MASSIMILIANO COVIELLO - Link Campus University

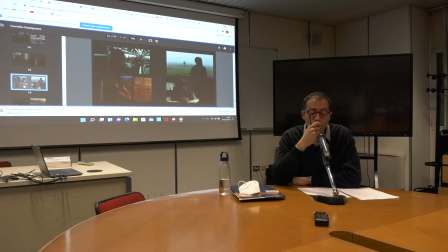[48:50]
Perché inizia a latitare nella misura in cui non accetta il programma di protezione che gli viene imposto, diciamo suggerito, ma di fatto imposto dai servizi sociali, e quindi per scappare come il padre latita e come il padre sprofonda.
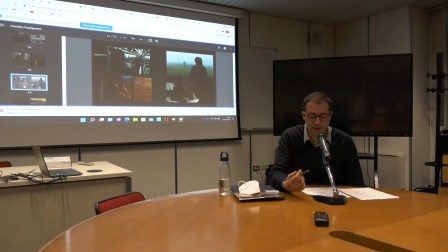[49:08]
Dopo essere sprofondata, dopo aver scoperto il mondo, il mondo che la circonda e le prassi comunitarie che contraddistinguono questo mondo,
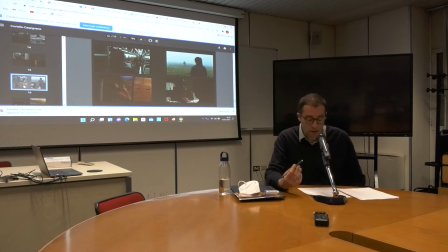[49:22]
sceglierà poi di fare una scelta diversa, cioè sceglierà appunto di non appartenere a quel sistema, rompere la filiazione endemica dranghetista e appunto scegliere Urbino. L'ultimo aspetto
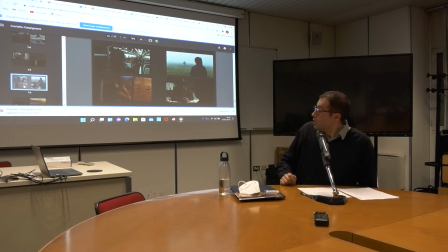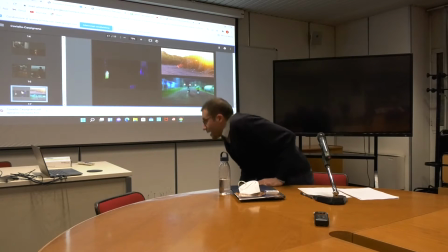[49:44]
su cui voglio chiudere, appunto chiudo con i finali,
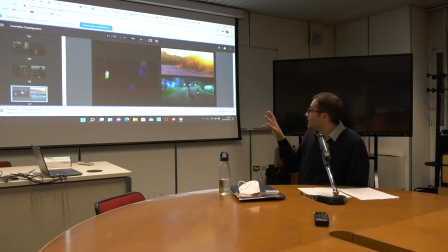[49:51]
sono i tre fotogrammi appartenenti alle diciamo, quasi le ultime inquadrature prima dei titoli di testa dei tre film. Sono delle inquadrature sfocate, perché in qualche modo, nel primo caso, Aiva, vi ho detto, no,
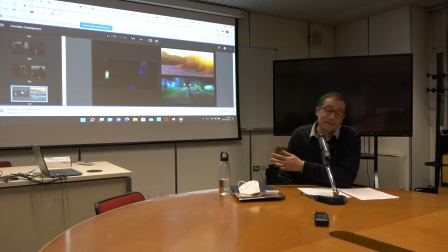[50:09]
sta cercando la sua strada, e probabilmente questa sua strada è quella di abbandonare la rotta migratoria e fare ritorno a casa. Nel secondo caso Pio viene accolto dalla comunità, si fa grande perché tradisce l'amico Aiva, ruba
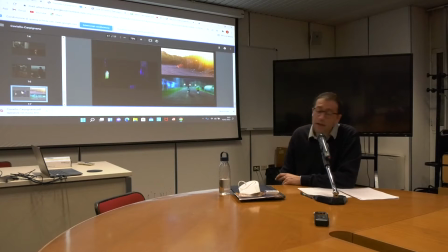[50:29]
i suoi beni e quindi di fatto viene riconosciuto dagli adulti. E nel terzo caso Chiara abbandona Gioia, va ad Urbino, mentre a Gioia faceva fitness in palestra, soprattutto il tapirulano, correva, qui corre nello spazio aperto.
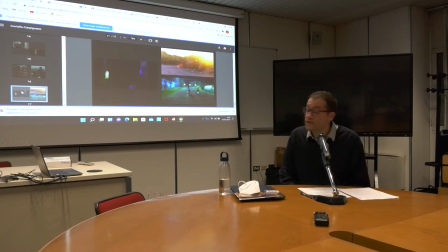[50:49]
In questo caso cosa succede? Da un lato la macchina da presa di Carpignano lascia che il personaggio si muova finalmente da solo nello spazio e quindi
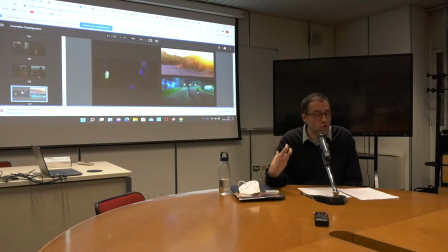[51:02]
si confonda nello spazio. Dall'altro lato fa in modo, con questo gioco dello sfocato, poi sono quasi dei finali sospesi, soprattutto il primo, quello di Mediterranea, fa in modo che il percorso, il tragitto di questi soggetti, di questi personaggi,
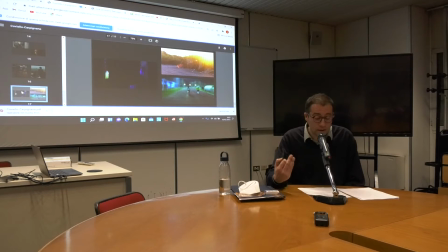[51:23]
di questi attori non professionisti sia ancora al di là dall'essere finito. In questi finali, quindi, per concludere davvero, l'immagine si sfoca per far sì che il personaggio si confonda in mezzo al paesaggio che fino a quel momento aveva osservato.
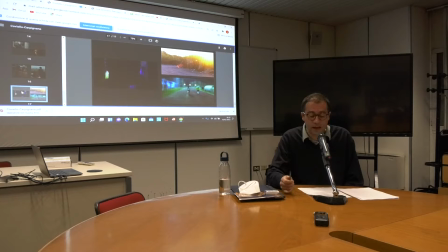[51:40]
E quindi i percorsi e i tragitti che il cinema meridiano di Carpignano fa sono in qualche modo percorsi e tragitti che possono continuare ad essere scritti, perché sono incarnati in personaggi che in questo momento, nella chiusura dei film, vengono lasciati alle loro vite.
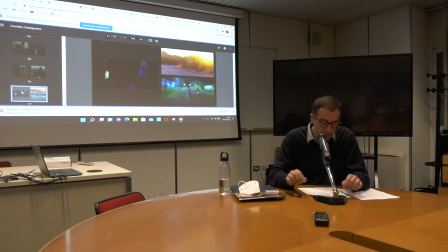[51:58]
Bene, io chiuderei qui.
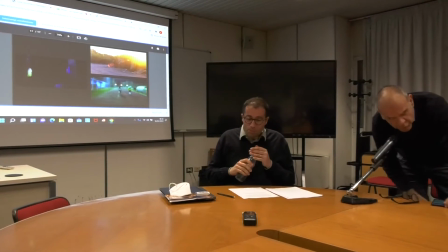[52:10]
Allora, io direi che siamo in tempo, facciamo 5 minuti di intervallo e alle 18.30 riprendiamo. Allora, riprendiamo con domande e discussione. Io ringrazio Massimiliano Coviello per il suo intervento, per la cura, l'attenzione e per aver messo a fuoco alcuni temi che provo brevemente così a sintetizzare prima di lasciare la parola poi ad altri per delle domande, poi vi farò io una considerazione.